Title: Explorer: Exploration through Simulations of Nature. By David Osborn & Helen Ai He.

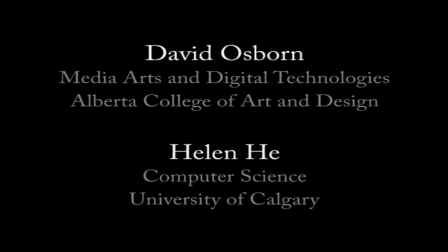(0:06)
Hello, I'm David Osborn. I'm from the Media Arts and Digital Technologies Department at the Alberta College of Art and Design. Hi, my name is Helen Ai He, and I'm from the University of Calgary Computer Science Department.
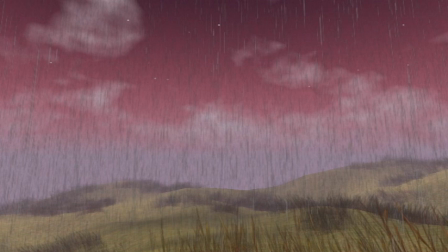(0:20)
Explorer is the result of a year-long interdisciplinary collaboration between our two institutions.
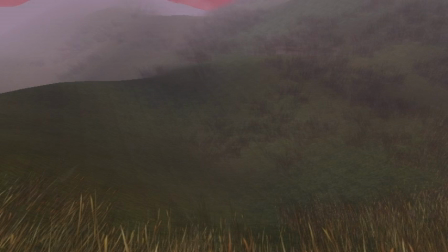(0:26)
A computer simulation of a naturalistic dream world, it is a space for creativity and exploration. A visually immersive experience, it required the application of various real-time rendering techniques.
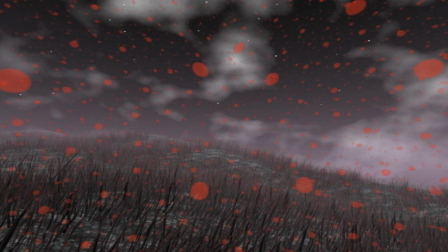(0:41)
To supplement the standard surrealistic appearance, non-photorealistic textures were created, providing more artistic styles of representation.
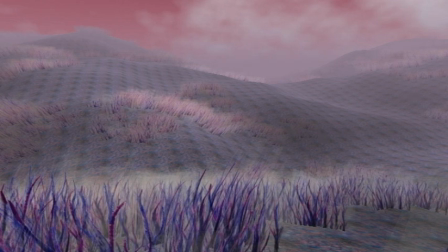(0:51)
The user takes on the role of an explorer, isolated within an infinite and self-contained world. Inspired by nature, but free from the constraints of reality, it is both a canvas for creative expression and a hidden alcove of escape and solace.
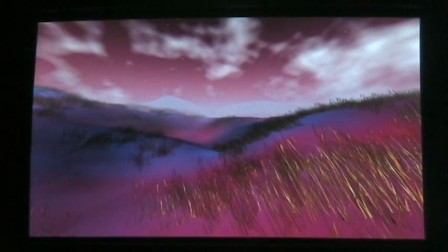(1:10)
There are a number of different rendering styles in Explorer, from realistic to hand-painted. It is easy to add new ones.
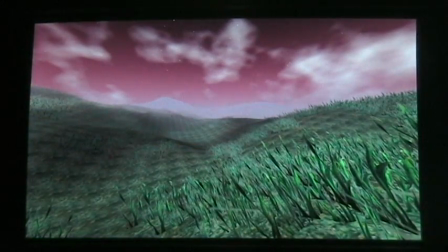(1:17)
Here are some examples.
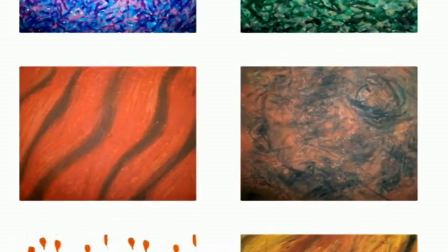(1:21)
These textures were drawn with pastels, scanned into the computer, and inserted into the software.
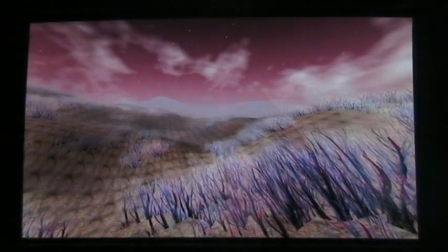(1:30)
This is what they look like in the simulation.
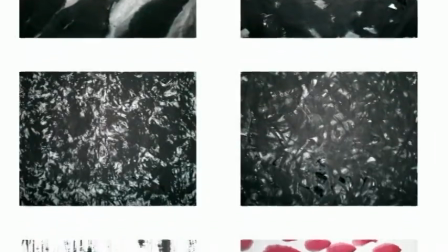(1:37)
These textures were hand-painted with Chinese ink.
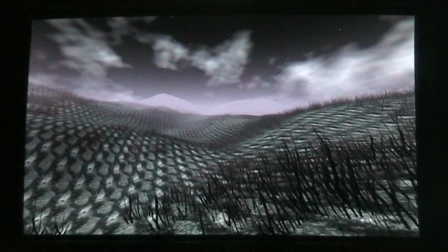(1:44)
The high contrast and selective palette creates a dramatic style reminiscent of film noir.
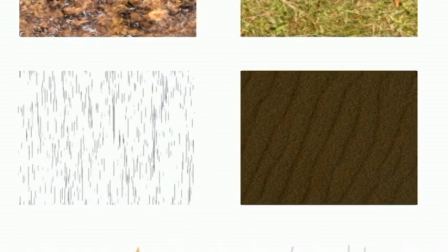(1:52)
These textures were derived from photographs and digitally manipulated to create the desired atmosphere.
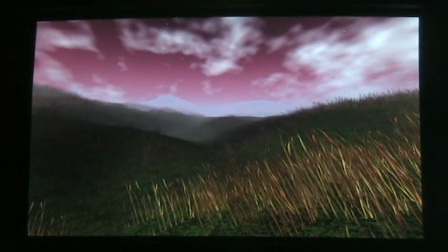(2:01)
They yield a more realistic representation of the visual space.
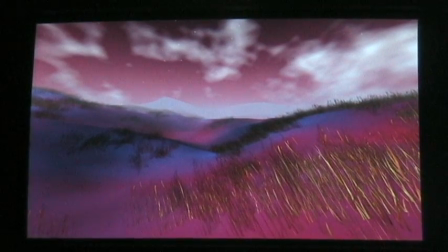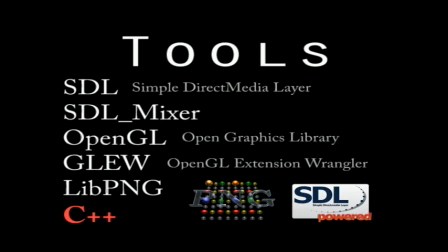(2:12)
Explorer was written in C++ with the help of a number of libraries. SDL provided a cross-platform layer for interacting with the operating system. OpenGL provided hardware-accelerated 3D rendering support.
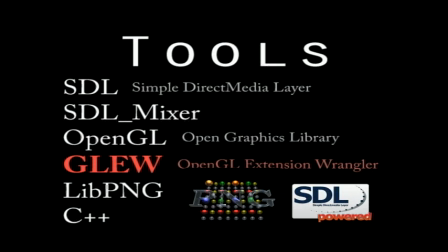(2:28)
Glue, the OpenGL extension wrangler, was used to gain easy access to extended OpenGL features. SDL Mixer allowed us to load and play multiple sound clips at once. libpng was used to load PNG image files.
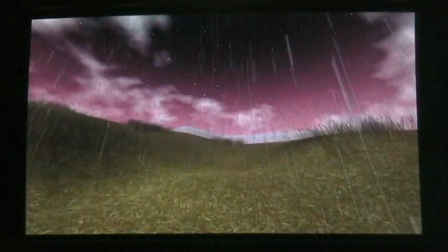(2:46)
Explorer uses a standard human-computer interface popularized by first-person video games.
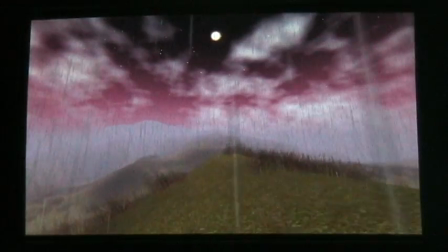(2:53)
Conceptually, there are two directional input devices, one controlling the camera's locomotion, the other controlling its direction.
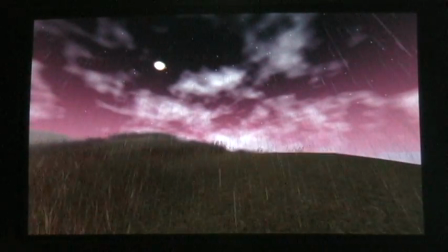(3:00)
We implemented support for standard keyboard, mouse, and joystick input devices,
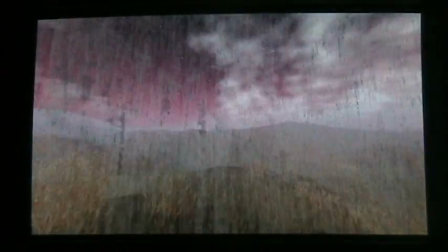(3:05)
with each device mapped to either locomotive or directional control. The keyboard also provides access to special functions.
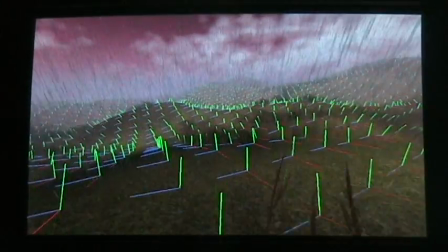(3:16)
The N key toggles the display of height-map normal vectors. C toggles the rendering of cloud shadows on the ground.
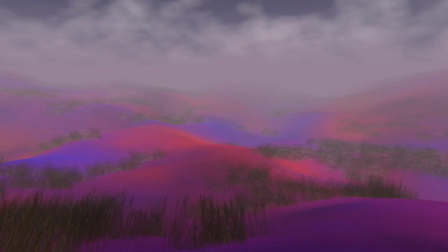(3:25)
L toggles directional lighting from the sun. R toggles the rendering of precipitation.
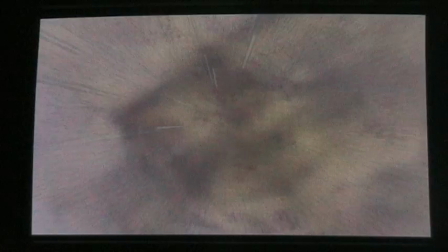(3:34)
Gravity can be toggled using the F key.
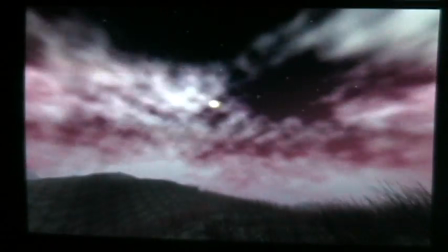(3:40)
The numeric keys control the speed of the simulation.
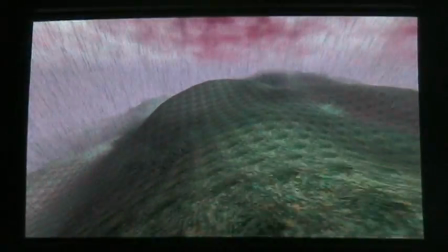(3:47)
The current rendering style can be switched using the plus and minus keys.
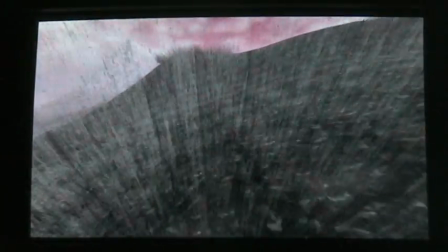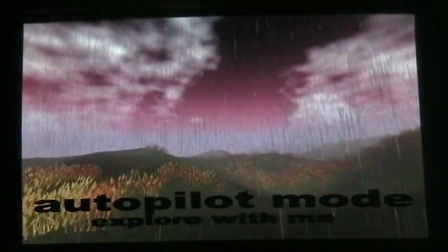(4:01)
When the simulation does not receive any user input for 30 seconds, it enters an autopilot mode.
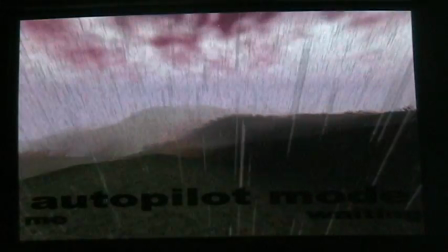(4:08)
Here, the camera is directed by random impulses, filtered through a set of simple rules to give the appearance of intelligent control.
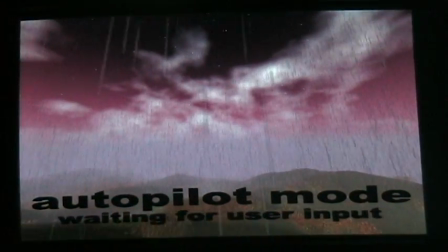(4:16)
As soon as an input event is detected, the autopilot shuts off and control is returned to the user.
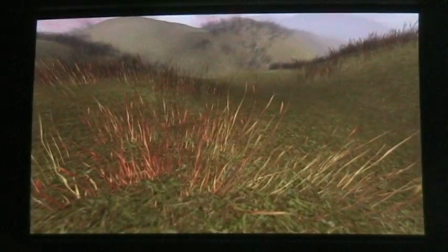(4:25)
The terrain is represented using a textured height map.
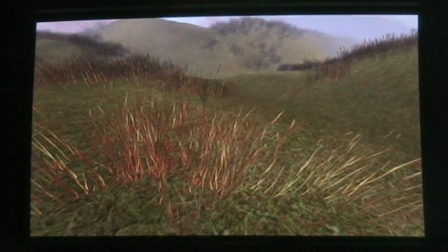(4:28)
As the camera moves through the world, a cache representing the visible terrain is adaptively updated using Perlin noise.
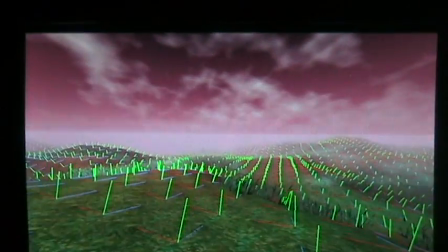(4:36)
Additional attributes are attached to each node of the height map to represent associated features such as terrain texture blending, height map normal vectors, and grass coverage and coloration.
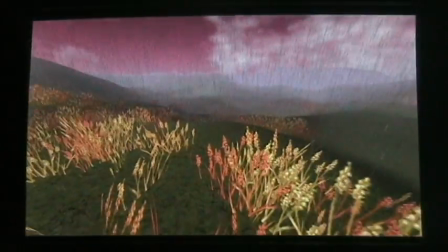(4:48)
Clumps of grass are rendered as flat surfaces sticking up from the ground, with a partially transparent texture.
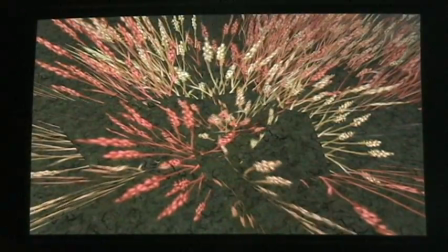(4:56)
These surfaces are vertically subdivided and animated to bend back and forth, creating the illusion of grass swaying in the wind.
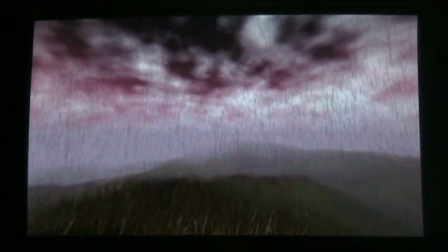(5:05)
Distant terrain is obscured by colored fog, reducing the computational burden and suggesting a dreamy atmosphere.
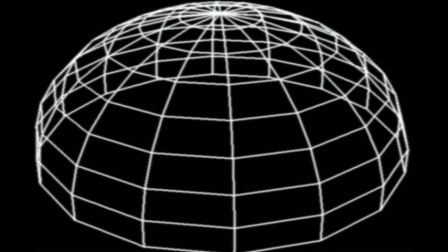(5:14)
The sky is represented as a series of concentric domes. The domes are rendered in layers using the painter's algorithm.
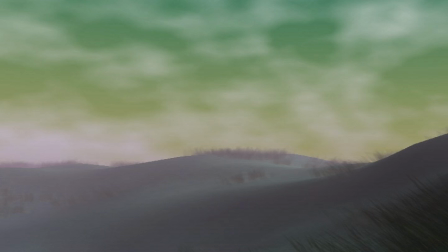(5:24)
The outer dome represents the atmosphere and is mapped with a color gradient from the azimuth to the zenith.
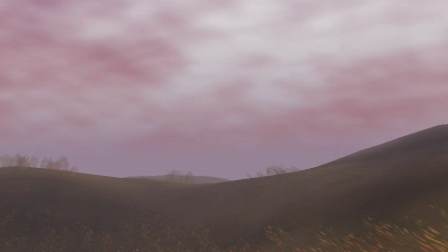(5:31)
While often brighter towards the horizon, its exact coloring depends on the time of day.
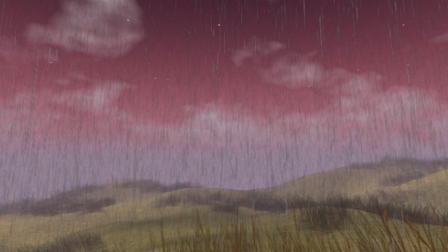(5:37)
For instance, during sunset or sunrise, there is a distinct red shift due to atmospheric scattering.
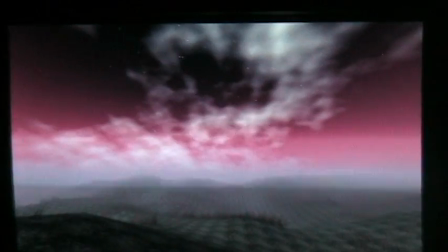(5:44)
The second layer represents the occlusive effect of fog on the horizon line.
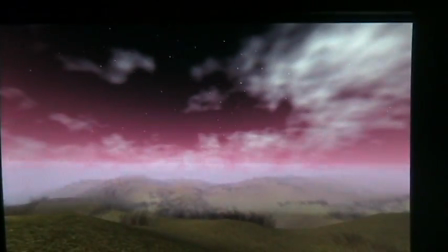(5:51)
The dome is colored to match the fog at the azimuth, quickly fading into transparency and allowing the atmosphere to show through.
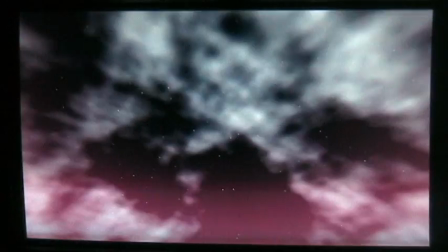(6:00)
Clouds are rendered using a layered set of textures, combined and mapped onto an inner dome.
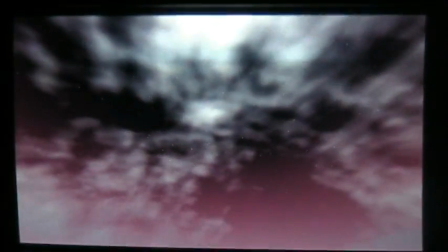(6:05)
The textures are generated on initialization using Perlin noise.
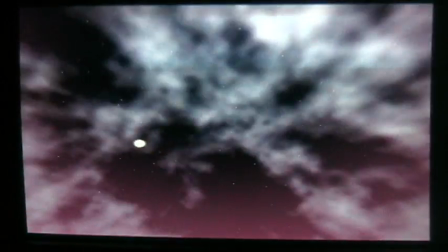(6:10)
The texture coordinates are shifted over time, each layer moving at a different speed.
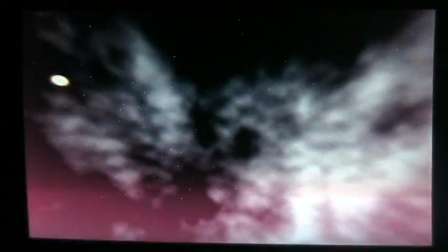(6:16)
During rendering, the textures pass through a fragment shader, which scales and clamps their combined value.
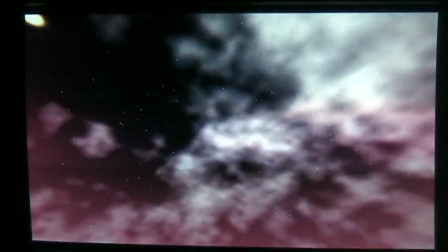(6:22)
The result is a single cloud layer, which appears to mutate as the underlying layers shift against one another.
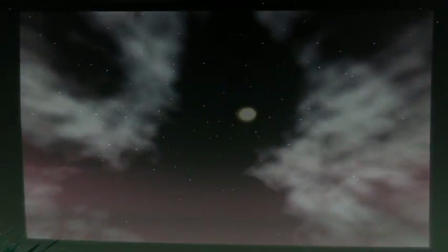(6:29)
The clouds are also projected onto the terrain to create shadows. Stars are rendered behind the clouds as small point sprites.
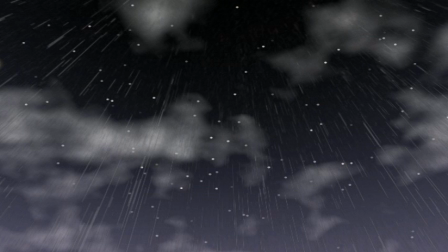(6:37)
Each star has an associated color. To simulate twinkling, these colors are rotated between the stars.
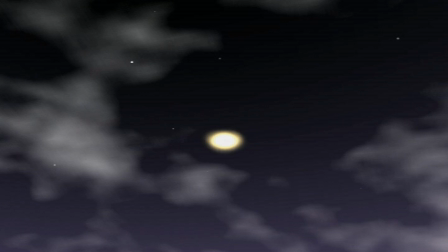(6:49)
The sun, or moon, is drawn as a cluster of particles orbiting a center point.
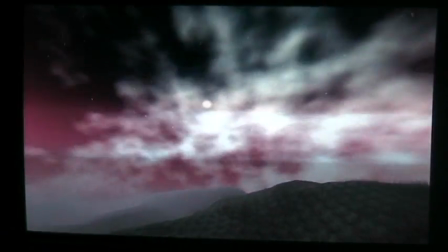(6:55)
As these particles move, the sun appears to wobble slightly, simulating the dissipation of heat.
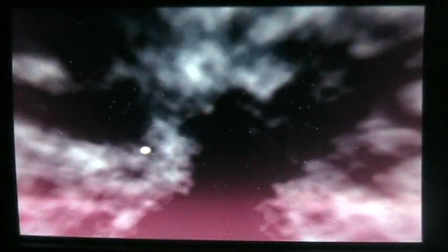(7:03)
Over time, the sun orbits the simulation space, following a horizontal path around the camera to ensure that it remains visible.
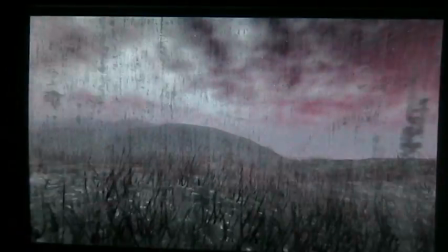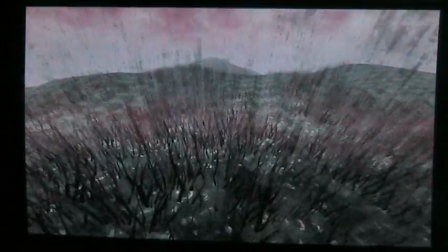(7:17)
Precipitation, such as rain or snow, is rendered using concentric axis-aligned planes mapped with a partially transparent texture.
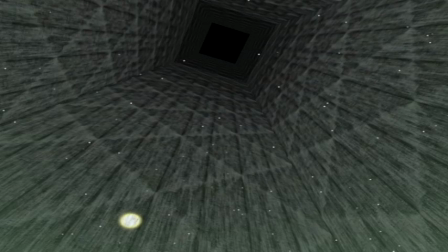(7:26)
The planes form a vertical grid localized around the camera, with enough depth to represent raindrops within a distance of a few meters.
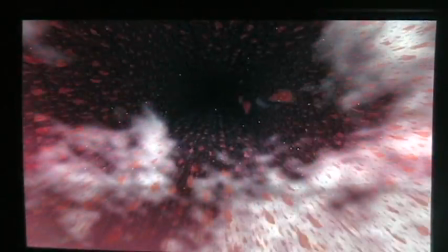(7:35)
The texture contains a visual representation of a mass of falling raindrops projected onto a two-dimensional surface.
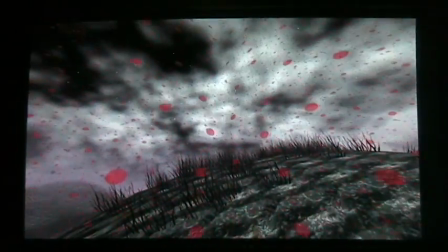(7:44)
The texture coordinates continually scroll downward, creating the illusion of falling precipitation.
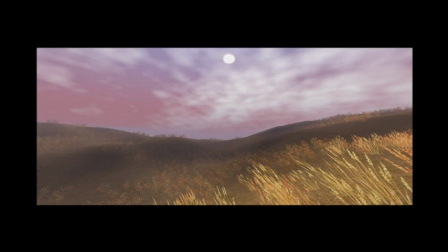(7:54)
Our interdisciplinary collaboration resulted in 2 exhibitions at the Alberta College of Art and Design,
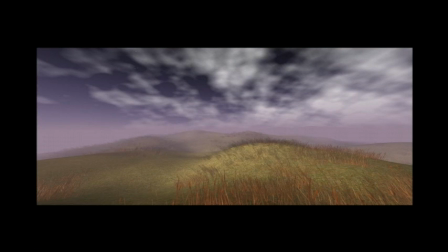(8:01)
once for the Mad Tea Festival and a final showing at the graduation show.
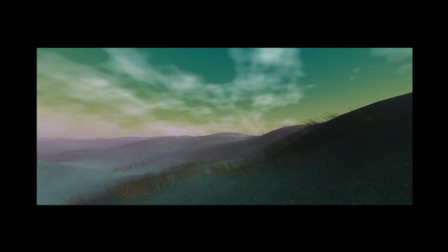(8:07)
In conclusion, our collaboration between art and science was a successful and enriching experience, and definitely one that we hope to pursue more in the future.